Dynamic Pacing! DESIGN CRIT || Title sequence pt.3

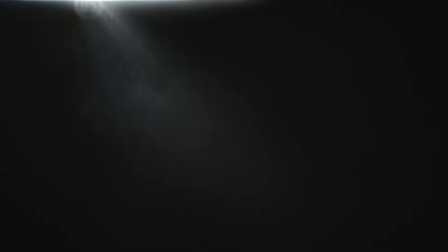0s
Well, hello, my name is Carrie, and in part 3 today, we're going to design some final frames,
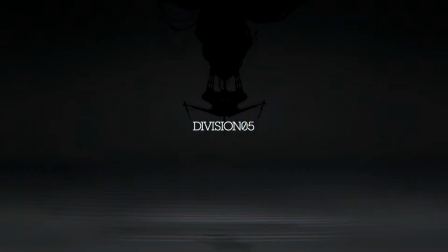4s
talk about pacing, and give our whole sequence the extra juice it's thirsty for.
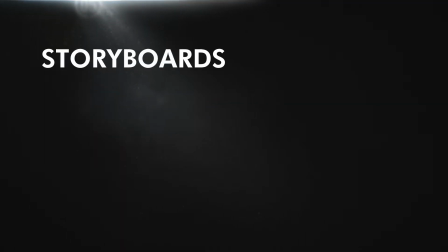12s
We're looking at storyboarding, a motion graphics project,
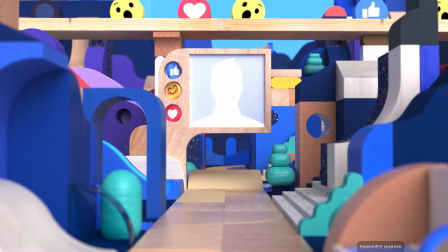15s
where you really get to establish the whole look and feel of a project through design and storytelling.
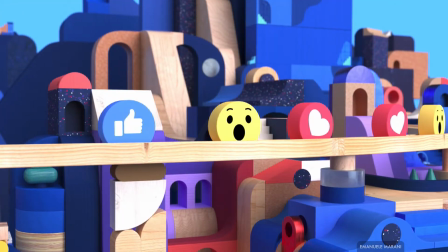21s
You start with a blank page, so it's really the part of a project where you have the most freedom to do what excites and interests you.
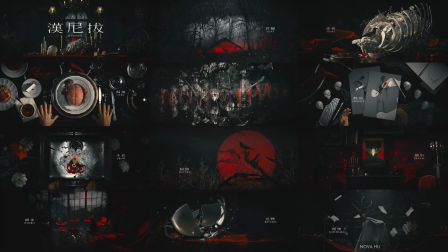28s
So I've always thought it's the most fun part.
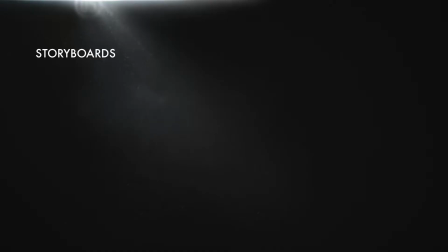31s
But it's also more complicated than just pooping out a string of style frames,
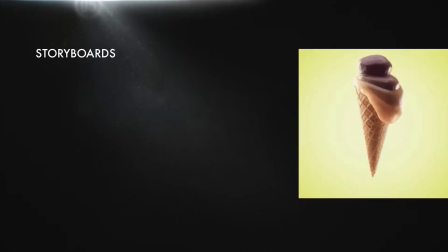38s
as we talked about in the first part about how the elements in any design have to be smartly
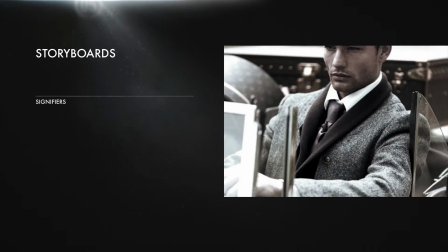43s
curated for what they signify so that each frame really conveys what you meant it to.
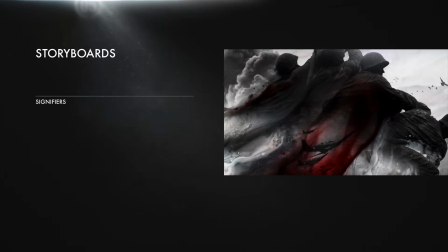48s
And then in the second part, we talked about building frames as important beats in a story and defining a simple plot for
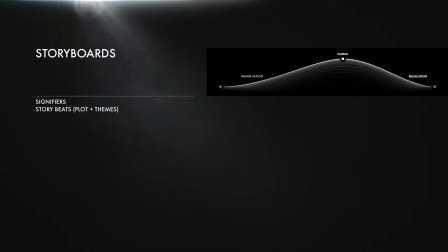56s
what's happening so you can more easily figure out how you want to run the interesting visual and conceptual themes through your sequence of frames.
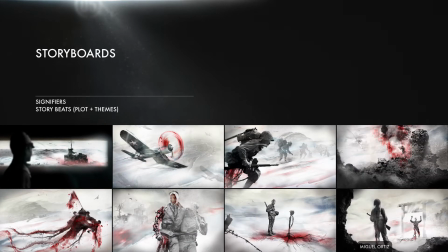65s
We started with this initial storyboard by Miguel Ortiz, which is one of his final projects for the Visual Design Lab,
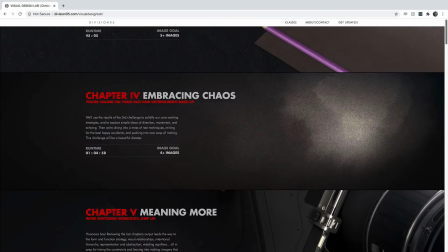72s
where there are a string of challenges that build on each other, the last of which is to design a full title sequence.
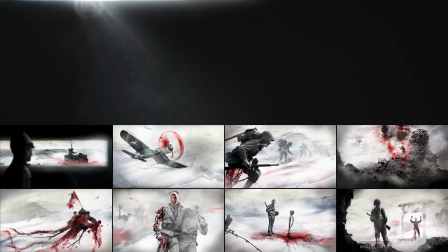79s
So this is an opening sequence designed for a show he imagined about the Battle of Iwo Jima.
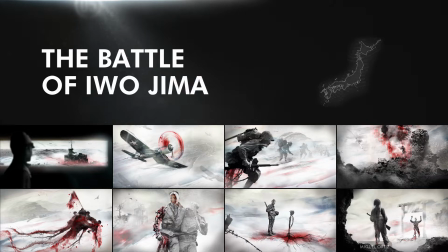85s
And while the topic is a historical recount of that specific battle, it really seems like the themes about the burden of war are what's really important here.
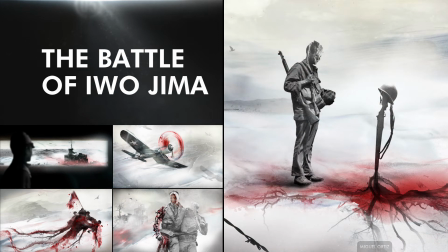94s
It's a really sincere message, and it's heartfelt, but we were looking at executing it with a bit less gore,
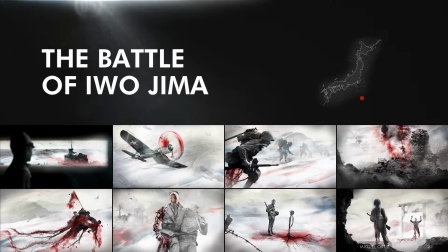101s
making each frame a little clearer, and as a sequence, as a story, creating a more coherent arc,
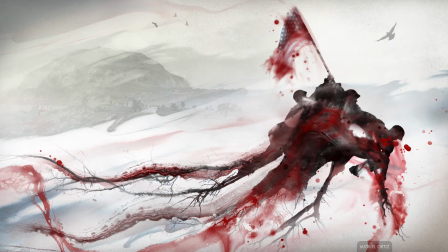108s
like we talked about in part 2. So I started with this frame, ditching some of the gore and clarifying what the focus should be.
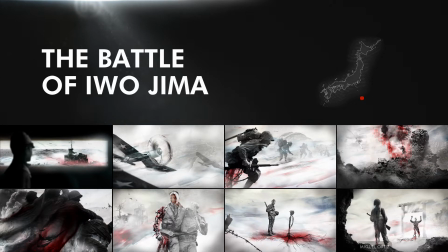115s
Then I cleaned up this frame a bit for some of the same reasons. I dumped the first and last frames straight in the river and then swapped these two,
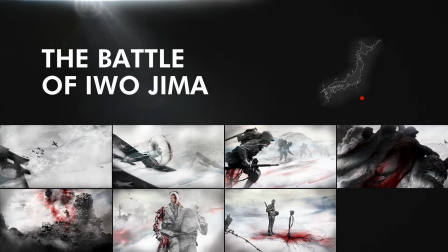124s
and I roughed out a whole new establishing shot before moving on to this one where the action is ramping up a bit,
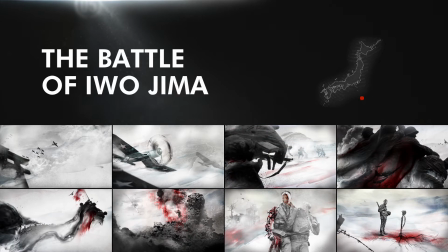130s
and then adding this new one where the action is ramping down.
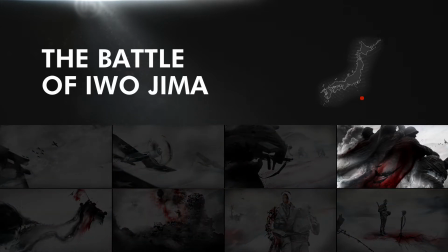134s
Now, I had planned on this one being the climax of the action before the story starts its way down to a resolution.
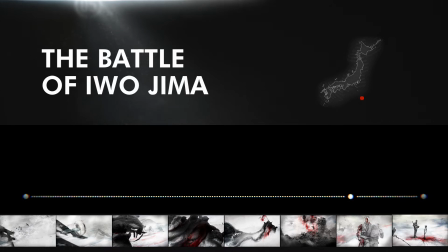142s
And in your sort of classic story structure, you'd usually expect the build-up to last longer, so the climax comes more toward the end. That's more standard. But we've got maybe 30 seconds, and this story is really about what happens after the battle.
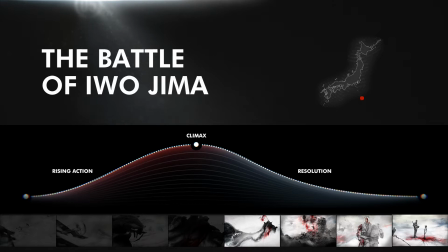158s
It's about the aftermath. So this climax is really just where the action is most pitched.
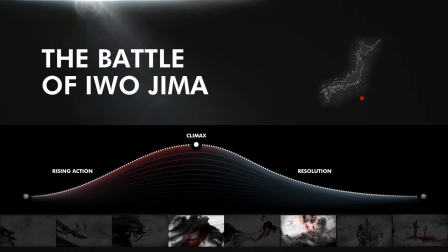164s
It's not actually the focus of the story. So in swapping these two, that climax is moving earlier because I want to make more time in the sequence to
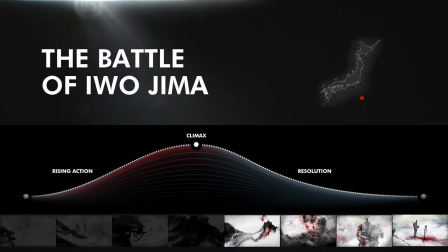172s
explore these frames about loss and fading memories and the burden of war.
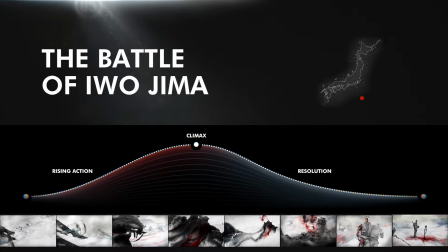178s
So far, we've established some basics like where we are and what's happening, which isn't always important,
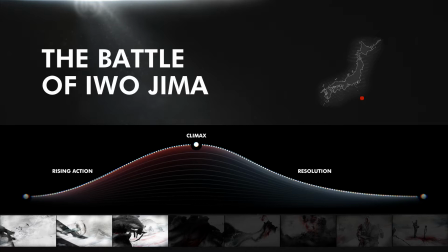184s
but it is here, given that we are talking about a specific event in a specific place. And having established that stuff, we've also started introducing these visual themes about soldiers draining away,
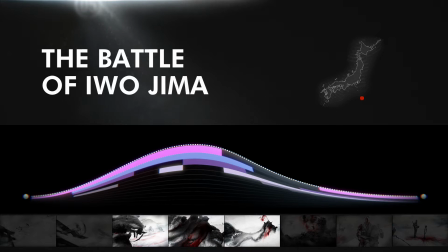197s
leaving a trail of bleeding inks in the wake of their struggle. That visual theme of inks draining away off of them evokes ideas about the messiness of battle, but how they're used conveys this thought about them leaving themselves on the battlefield, being worn down by it,
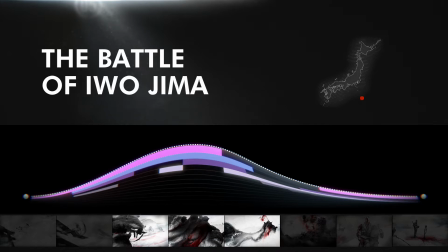214s
and giving themselves over to it, which is kind of poetic.
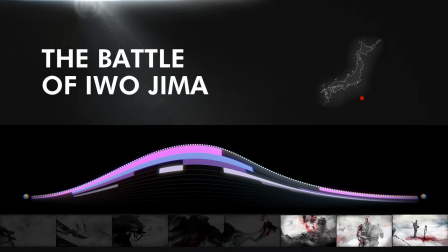217s
And now, in the final frames, we're going to tackle the idea that they're also fading away, becoming lost to history and to memory.
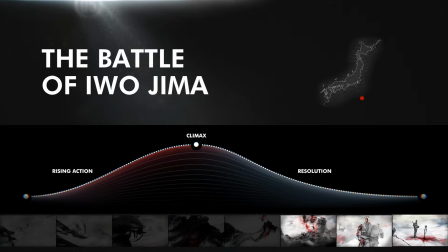225s
We're also going to pay attention to the emotional arc of this sequence as we do that, shifting toward making the imagery much less bold, so that the experience of looking at it from one frame to the next feels like it's risen to action and then settled down into something more languid and thoughtful.